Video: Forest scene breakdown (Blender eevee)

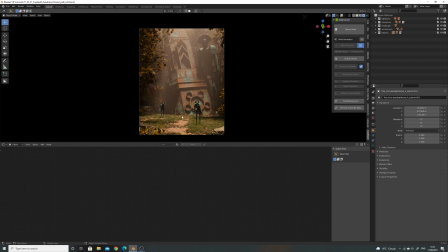this looks far more open you know this looks almost like um it doesn't look like a secluded path in a way it looks it looks far more open but but having that shadow sort of there just sort of it sort of encloses you a little bit
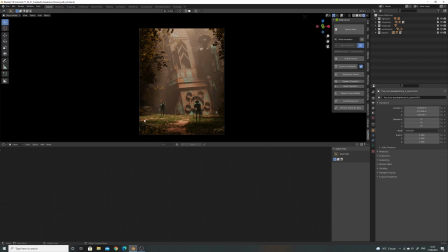um so so those sort of things are really important and again like these sort of little bits down here i've just done just to try and bring you into the picture really um and that's that's it really um
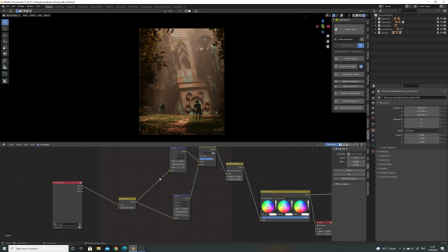I didn't do much in the compositor, I might do a video separately about this, but I've been playing with these glare nodes rather than using glare
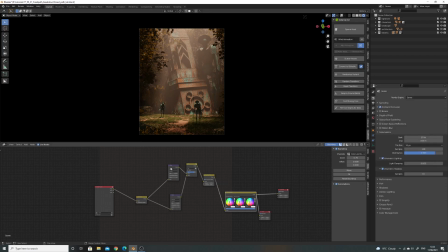instead of the Eevee bloom and mixing a really sharper one with smaller highlights with a one that sort of over everything it kind of creates a kind of nice sort of soft look to it just done a bit of
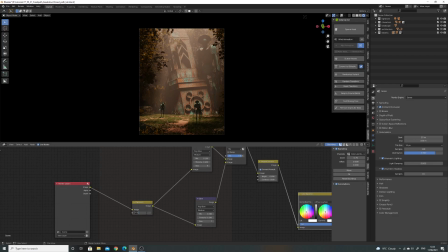contrast I want a bit of exposure back here this is just to try and make the dark areas darker and the light areas lighter basically and then barely touch the color correction barely I think I yeah I barely touched that
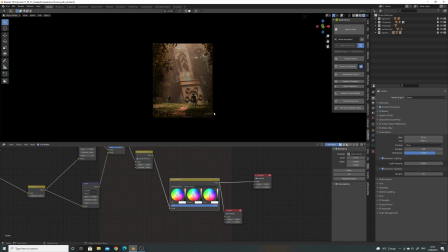so that's the breakdown really hopefully that was what you were after and if there's any questions or anything else you can think of that you know I can help with or whatever just let me know in the comments and that would be good thanks a lot cheers bye